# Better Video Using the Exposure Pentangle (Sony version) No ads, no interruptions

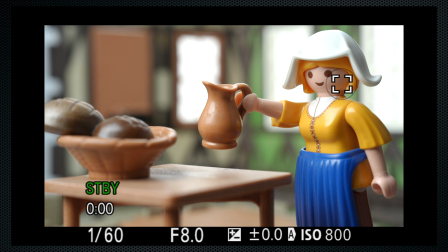248s
If your lens doesn't, use the rear dial. Now I'm starting at 8, which is often pronounced f8.
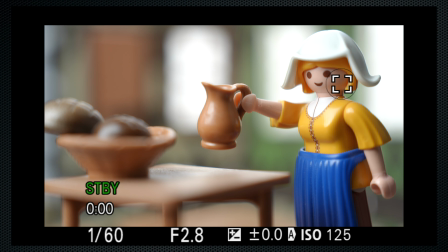257s
Exposure settings are expressed in f-stops. Larger openings have smaller f-stops. f4 is large opening, f16 small.
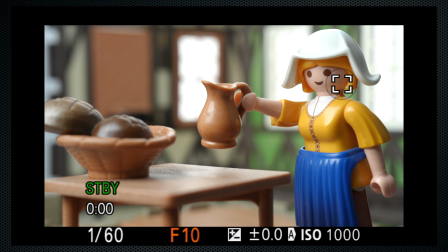266s
Now as I change the aperture,
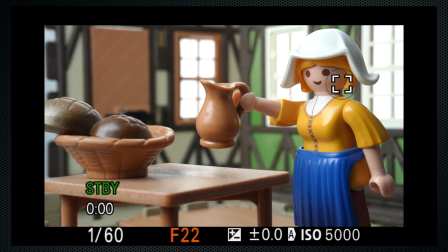268s
the background becomes clearer with a small aperture and blurrier with a large one. and this is an artistic choice.
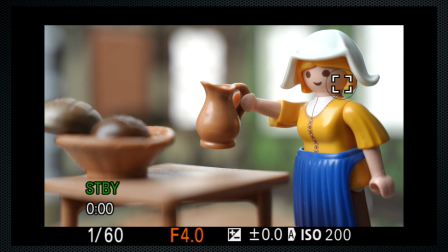276s
If you want to draw attention to your subject, a larger aperture with a smaller F number blurs the background. Aperture and shutter duration are the physical constraints on light reaching the sensor, and both should be creative decisions more than technical ones.
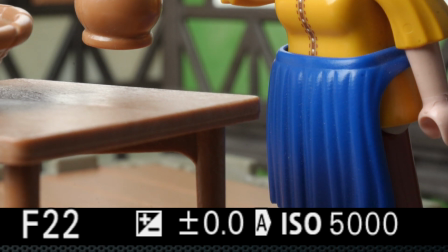294s
I've left the camera at auto ISO, which you've probably noticed has been adjusting the ISO to properly expose the image. If changing lighting in your scene requires auto exposure, use auto ISO. And one auto tip, if the exposure doesn't look quite right, try using a different meter setting. Spot, particularly when combined with the focus spot setting, is very useful.
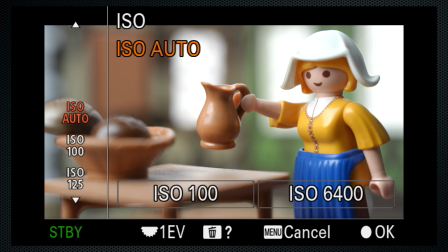320s
But let's set a manual ISO. Generally, after setting aperture and shutter according to your creative decision, you'd set the ISO to expose the image as the director intended.
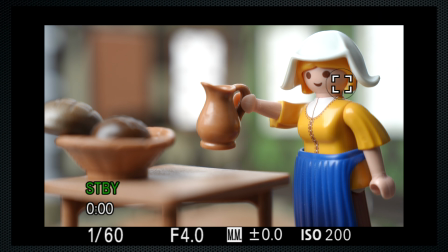332s
And this may be brighter or darker than the meter, histogram or waveform display would consider correct.
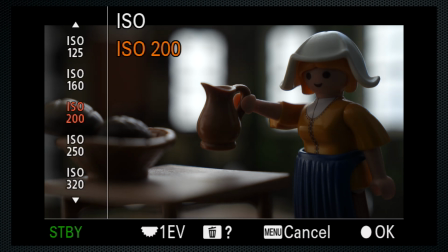341s
Let's turn off the light in my scene to demonstrate why I include lighting in my pentangle.
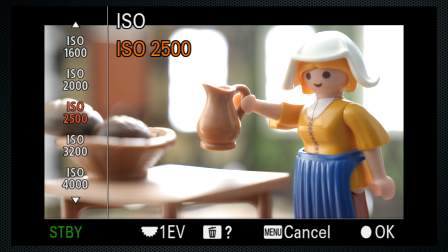348s
You can use meters, but I suggest you adjust the ISO until the subject's skin is properly exposed.
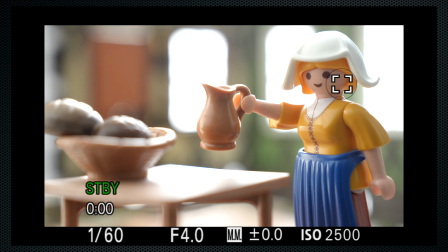355s
Here, that's zero on the meter, centered on a histogram. Light coming in the window is slightly over, but the milkmaid looks flat and dull. Light significantly impacts image quality. Again, a creative decision. But you can see how it changes, and for my judgment, much improves the scene. The brightest light should come from off-center, about 30 to 45 degrees from the subject's perspective. Now I'm pointing at the light I'm using for this scene. Straight on lighting doesn't define the subject as well.
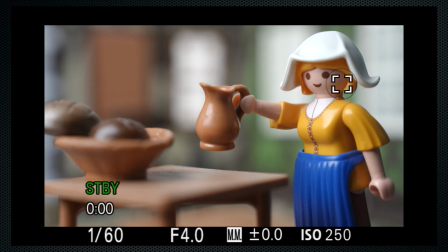392s
Now this applies to sunlight also. Lighting reduced the ISO needed, resulting in a clearer image. So in my comments, many of you have asked why your videos look grainy instead of sharp. My response is nearly always add more light. Changing settings rarely improves clarity, but lighting always does. Now, a lighting technician would add more lights, but even one fixture makes a significant difference. When shooting outside, you can use the sun, but play the angle and have your subject face slightly away from it. A reflector wouldn't hurt to redirect some light either. However, the sun is bright, particularly with a shutter duration of 1 60th and a wide open aperture for that blurry background.
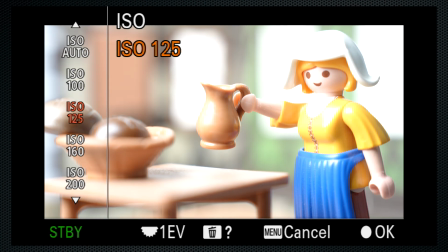441s
So I'm turning the light up to full brightness to simulate. Lowering the ISO to the minimum doesn't get exposure under control.
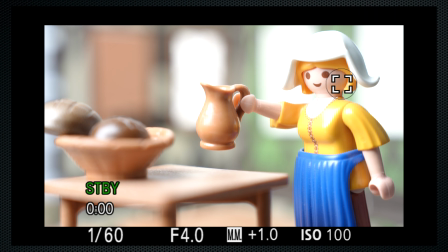449s
So you could compromise your aperture or shutter duration but even that may not be enough. Now this is an ND filter that mounts on the front of the lens.
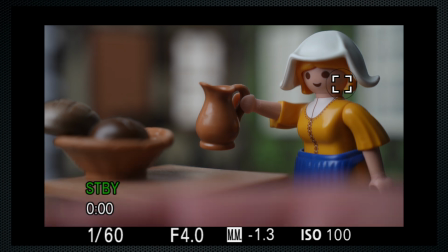460s
The one I'm using here is ND8, which reduces light by three stops. This is more than this scene needs, so I raised the ISO.
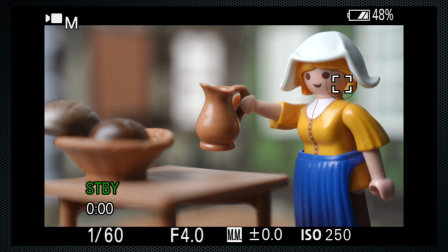469s
In bright sun, three stops may not be enough, and if you buy only one ND, ND8 is a good choice. I don't recommend the inexpensive variable ND filters, as they can add a color shift that can be uncorrectable. I'm happy with these results, thanks to my exposure pentangle, and I hope these These tips help you make stunning videos. This channel and this video are not sponsored.